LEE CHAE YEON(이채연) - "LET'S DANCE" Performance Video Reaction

Hey guys, it's Erica. We're going to be checking out Ichiyeon's Let's Dance performance video. Really excited to be checking this out because the music video had the best camera work for choreography I think I have ever seen. I'm sure there are certain types of framing, certain types of stuff I like to see, but in terms of showcasing the choreography to the best, in terms of having fun with the camera, i think this is by far the best that i have ever seen in my what year is it almost eight years of doing reactions for k-pop so um i'm in love so let's just i just want to appreciate this a lot more so that's what we're doing here so you know what it let go because
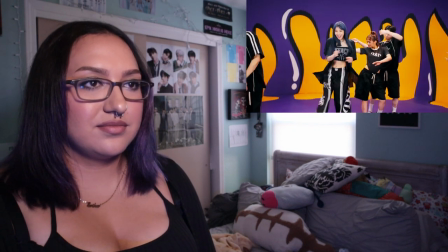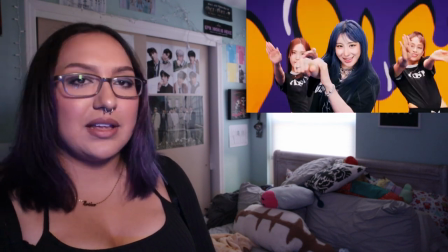i mean not only is the camera work there but oh like look at the changes for the lens they'd have there
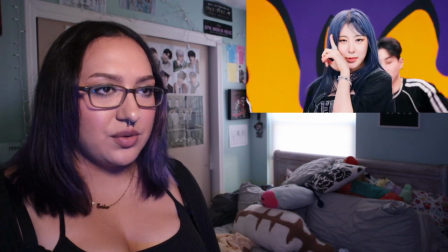but the editing's gotta be there too girl like
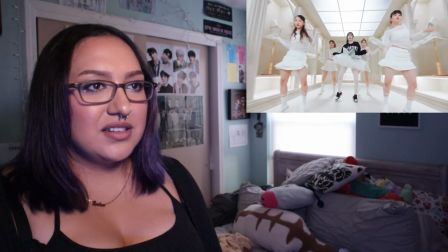come on editing gotta be there I love a bouncy zoom but
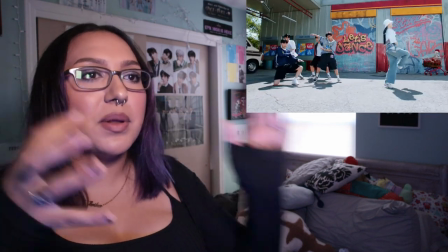it's also not taken away from the choreography it's playing we're having fun with it she
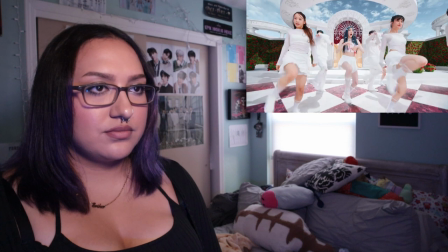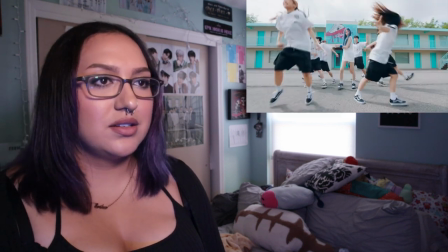does like a fun little lean sure
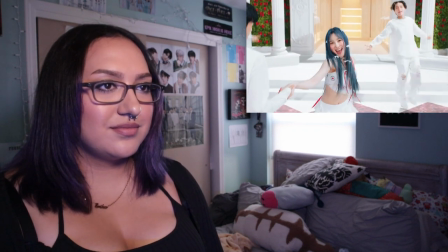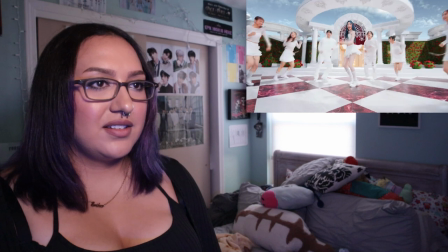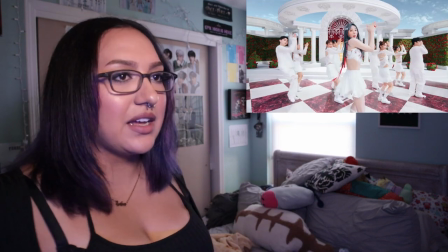you're not seeing the full formation there but it's it's about Chaeyn you know you
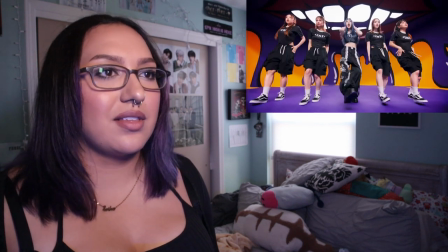know she owns this slower angle.
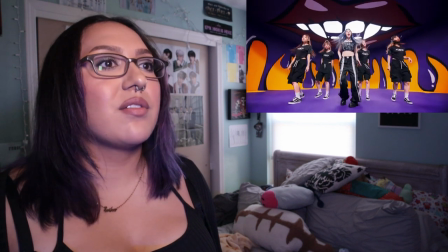I didn't realize there's a face up top.
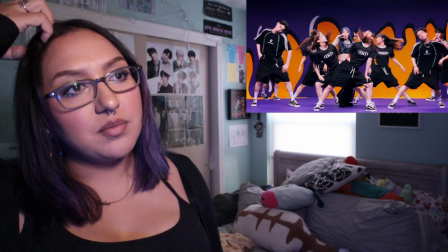I don't know if everything's like the same frames that they did in the music video, but fun cuts there.
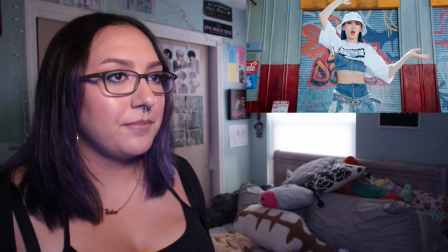It's fun. Match cuts are crazy though.
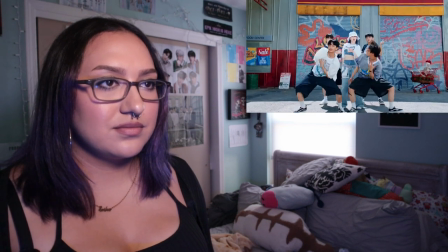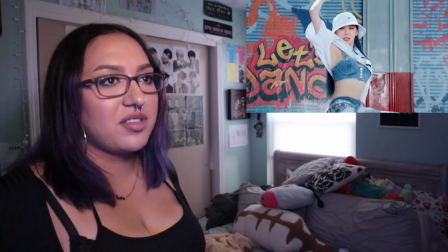And some people have been saying like, is the kpop scene gone? Check out Senna today!
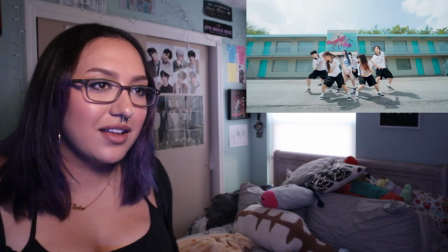The editing said not today.
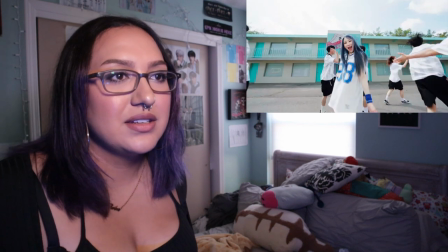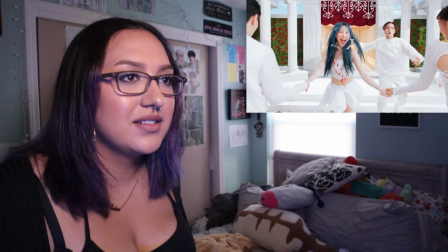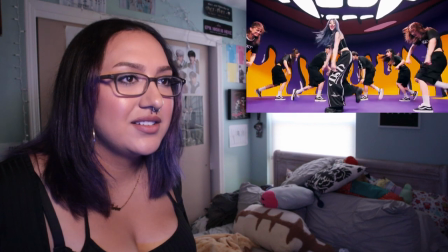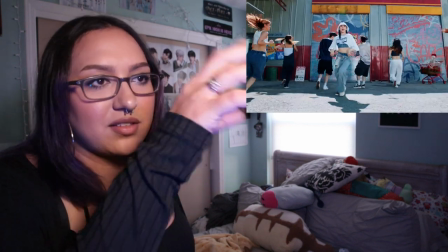I think that was on the lower angle just because the face is up top, but
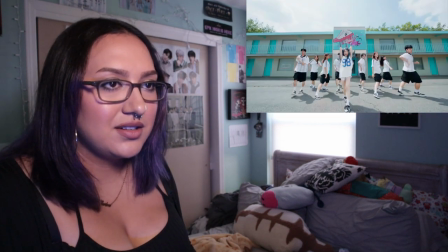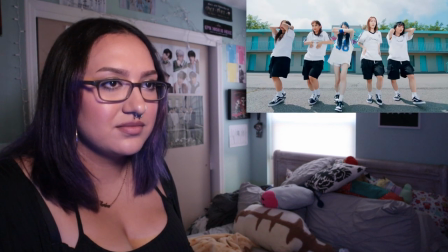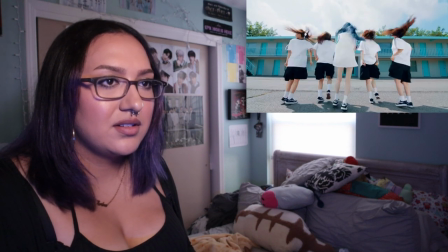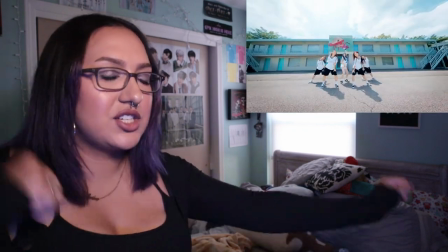like, get out. That's so fun. And it's like hitting each, the camera is going where each movie is being hit.
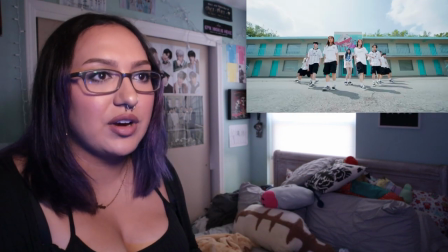It's crazy.
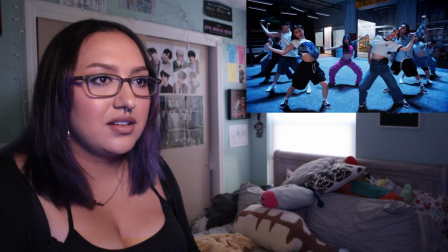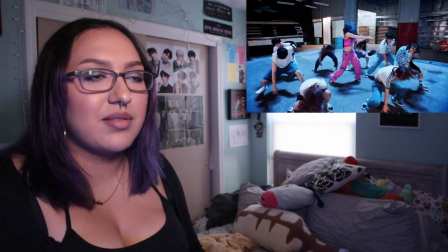Like, name something better. Come on, I'll wait.
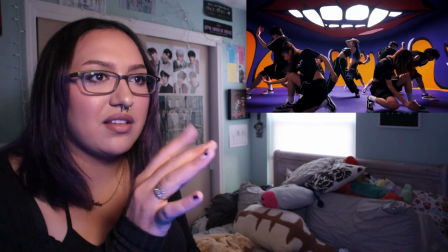Some of it does look different.
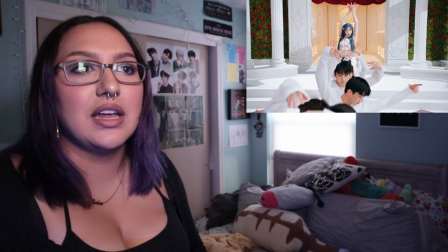Clean.